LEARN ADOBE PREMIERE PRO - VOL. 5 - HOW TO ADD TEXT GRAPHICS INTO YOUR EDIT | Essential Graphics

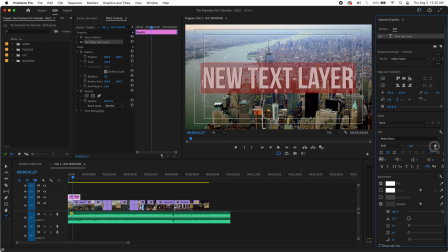So we really want to take this slider, move this down a little bit into the graphic safe, because in some screens, this just may not display properly or may cut off. I want to make sure we're centered. Okay. We had to realign that. So I have a new text layer here.
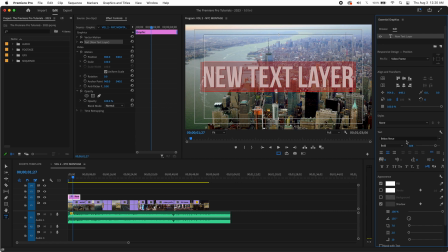Now the font I have is Babus New. I pre-selected that. You can type in any font you want.
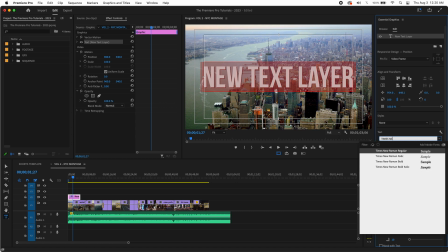The worst font in the world, Times New Roman, right? Looks horrible, of course.
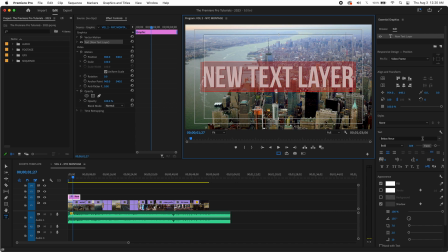So we're going to undo that. But that's, if you want to change your font, that's how you'll do it. These options are just like a word processor. You can do your font, you can do your centering, you can do bold, italic.
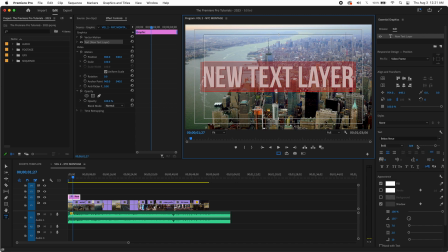This is literally just like a word processor. So don't let that intimidate you. So we're literally just going to go, okay. So when this is highlighted in red, that means I'm ready to type and adjust it. So I'm going to say new. Oh, that's interesting. It just decided to use another font, but we can fix that. York
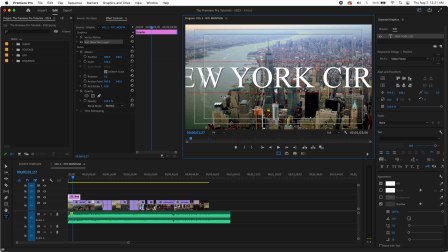City. So it's a good way to show you. If we're not liking how this looks, see how there's no font there? It's because it mixed it for whatever reason. So I'm just going to go back to my Babus New font, and I'm going to learn how to spell the word city.
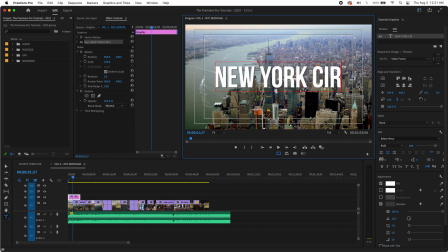And there you go. And now I'm going to use a slider to kind of, I want to make that bigger so it wasn't highlighted. Very important. There you go. And I want that right at the edge of the graphic safe.
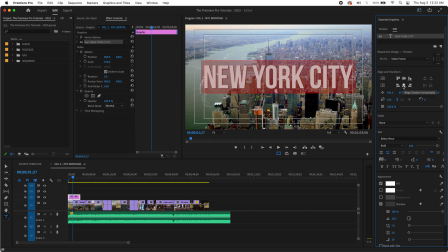And I just want to double check. Every time you adjust it, it might be off a little, so you want to make sure it's centered. So right there in New York City. Now this kind of saved this from the previous session that I had.
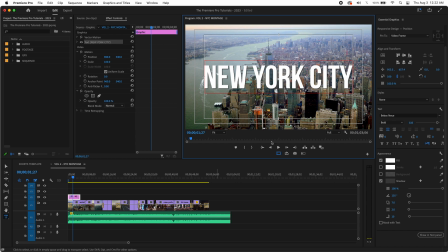But what's very important with something like this, especially white text over a bright background, you may not consciously notice it, but there's a little shadow here. And what that does is make it easier to see and stand off the background. Without that shadow, look what happens. Kind of blends in a little bit.
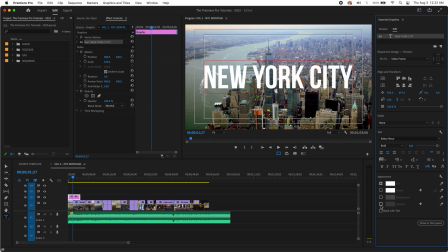It's not too bad, but that shadow definitely makes it more pronounced and stand out a little bit more. So light text over light backgrounds, you want a shadow. You need a little contrast. And then these are all the parameters of your shadow. You can actually make it, you know, the distance.
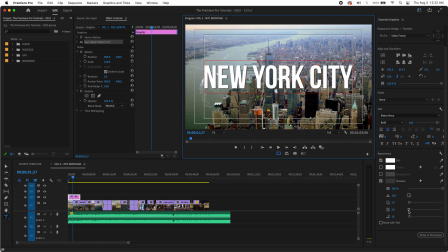And that was a good distance, but I just want to show you how to do that. This is how much it will, basically how big the shadow will be. And that's kind of, you know, that could be a cool look too, depending on what you're going for. And then finally, this is the spread. This is how soft that edge is going to be. And that looks kind of cool too, you know?
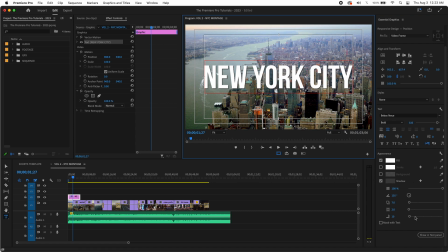So I just want to make sure we don't skip over that because that's important for you to be able to adjust that. Then you can actually change the angle too. So if I take the size, just so you can see it better, see how that angle changes?
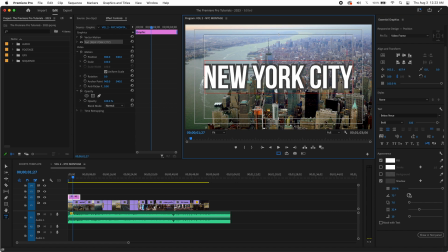So you can pretty much do whatever you want. So I'm going to undo that because this is fine, but it's important to understand that you have those parameters to adjust. So right off the bat, okay, we got a nice bold looking New York City there.
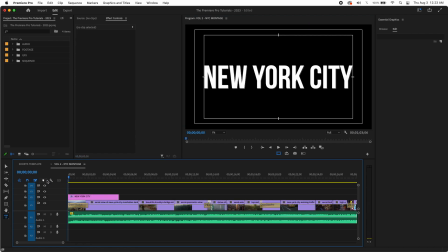And we talked about timing to the cut, so I'd like that to come in on the second phrase. So if we play here,
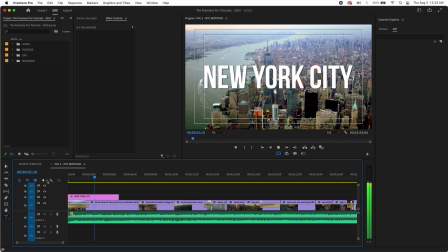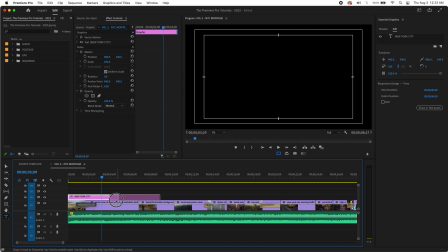and I guess technically it would be the third measure, third phrase, and it's going to pop right on. So let's take a look at that.
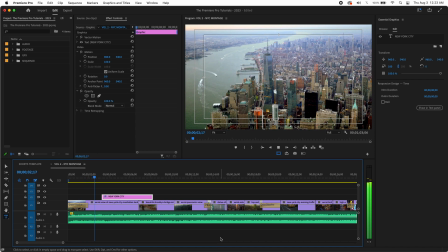There we go. Now, what I'd like to do is I'd like to have that cut be nice and clean.
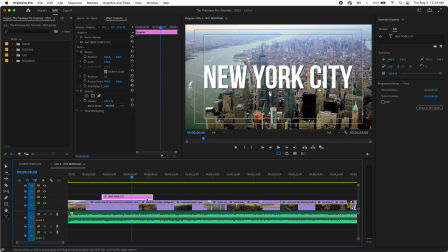So I'm going to, basically what I did, if I undo, I kind of collapsed this back to the cut point. And now exactly as when it cuts to the next shot, the graphic will come off, right? So let's take a look at that.